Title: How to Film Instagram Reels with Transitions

So you have your hair appointment booked and you want to create a fun reel to show off your new do? Well in this video I'm going to show you how to do a transformation reel so that you can show off your new haircut.
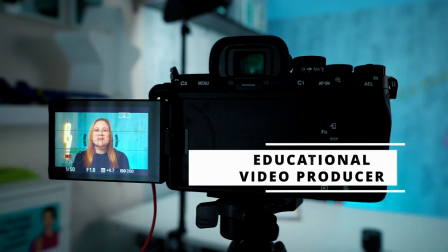Hi, I'm Winner Palida, an educational video producer based in Vancouver, Canada. I teach you how to film yourself so you can film once to teach many. If you want to leverage your expertise to make money then make sure to subscribe to my channel because I have new videos is every Wednesday. I just got up so this is the before. I'm still in my PJs, it's nice and comfy, but I'm gonna show you how I'm gonna film the before and then I'm gonna go get my hair cut and then film the after. I know a lot of you have problems with the Instagram app crashing so I'm not going to be using my Instagram app for this,
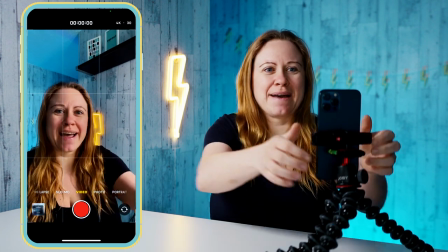instead I'm just going to be using my camera app. So you You can film this in Instagram if you like,
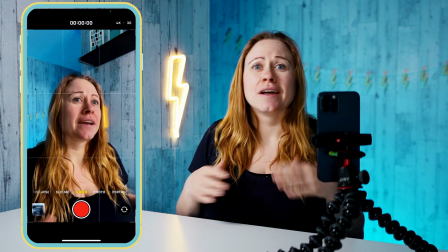save it as a draft and then continue on filming after your haircut or you can just film in your camera roll and then edit it later.
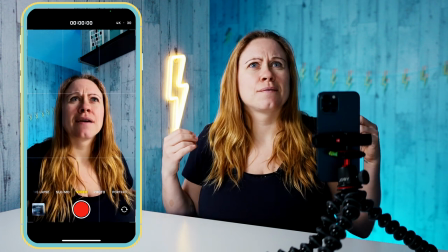So the benefit of filming within your camera roll is you don't have to worry
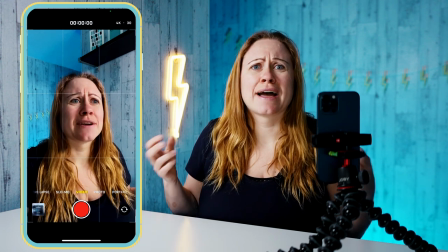that what if Instagram lost my drafts or I'm going to glitch and I'm going to lose them.
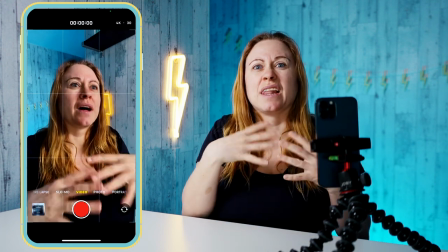Because this is the first shot we don't even have to worry as much about aligning so it's we film it in our camera roll.
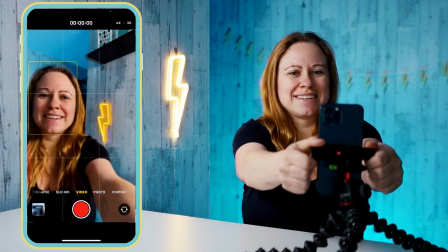Okay, so first transition I was going to do is a finger snap.
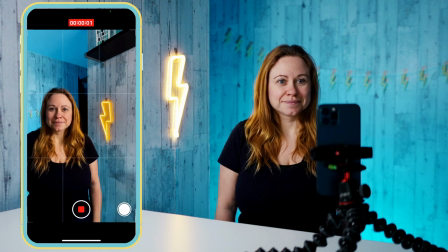So I'm going to start recording, make my hair look all messy.
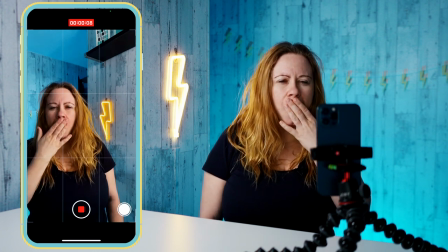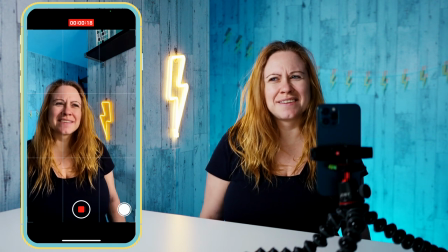You're going to want to do the finger snap a few times different ways so you have options for what you want to use as your first video.
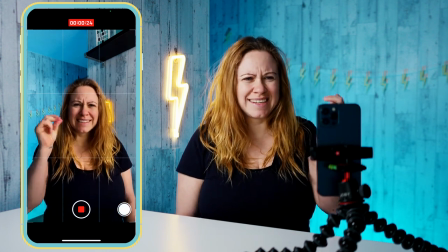I can't snap with his hand.
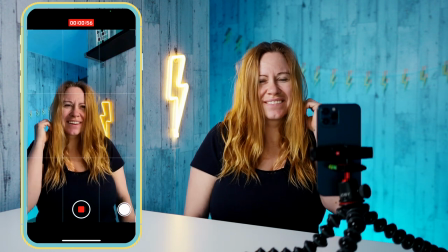Also make sure that you're looking at your camera lens so that you're making contact with the viewer rather than looking at yourself.
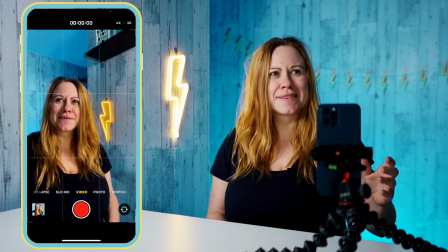Okay I filmed a bunch of finger snaps now let's go on to the next one. So for the next one I was going to do transition to go my hair.
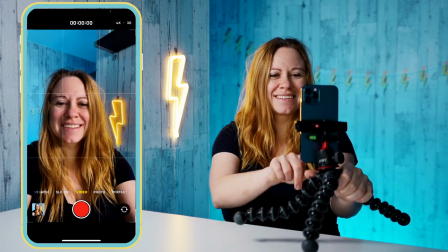So I just got to film this a couple times.
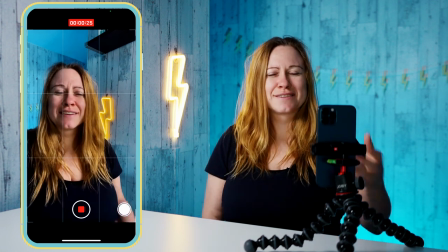The more dramatic the transition the better it's going to play in the end so So if you want to act tired or pick an emotion for before and after,
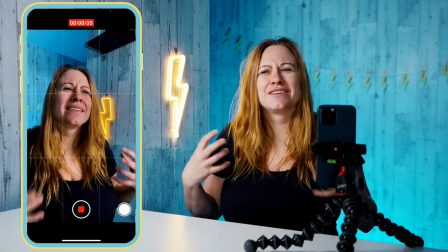that makes it fun because if you're smiling all the time then the transition isn't as much even though I can't help but smile all
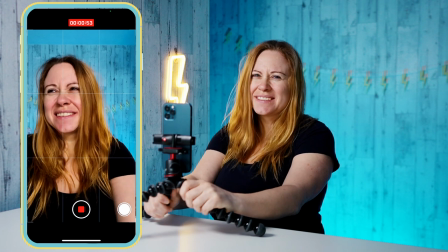the time. It depends on you really. So with this one, you're just going to do something and then you're just quickly moving it to on top of your head.
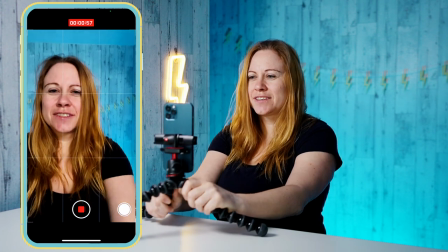Let's try again.
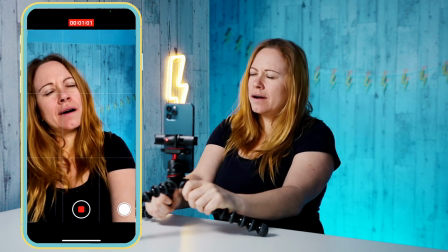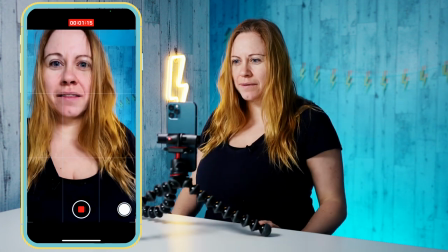You also want to make sure that your eyes aren't all the way to the top or all the way to the bottom.
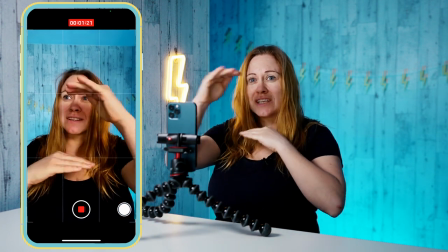You want to stay in the middle because whatever's on top and bottom does get cut off when
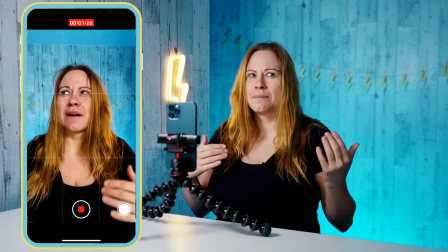you're viewing the reel within Instagram's feed rather than in the reel's feed.
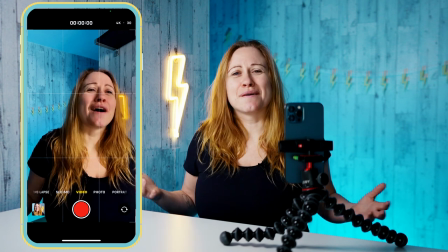I suggest filming a multiple transitions mainly because you're gonna have different options and then you can use them throughout your feed and if it's a big transition so you're getting something big done like you might want to show it down the line or maybe you want to do it as a flashback a
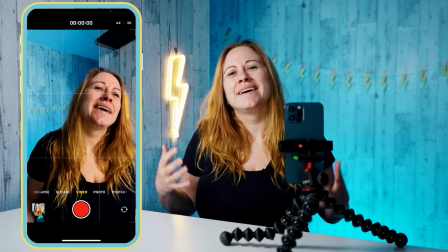year later, whatever. I know a haircut's not that significant, but just so you get in the habit of creating multiples.
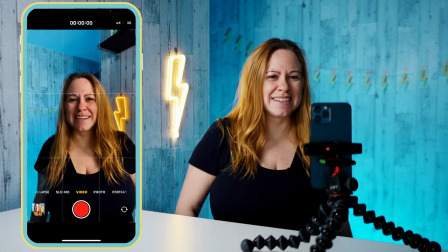Okay, so the last one I said I was going to do was an arm. So I'm just going to be tired.
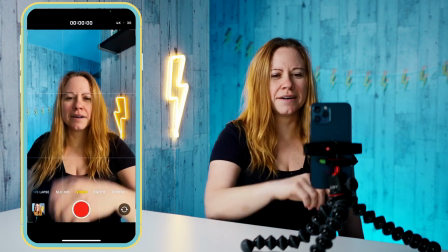Okay.
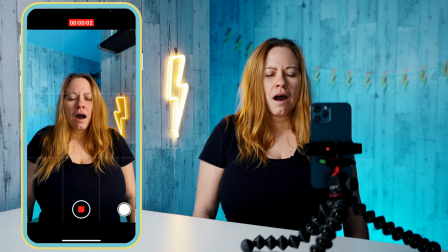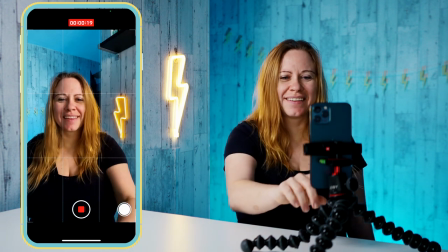There we go.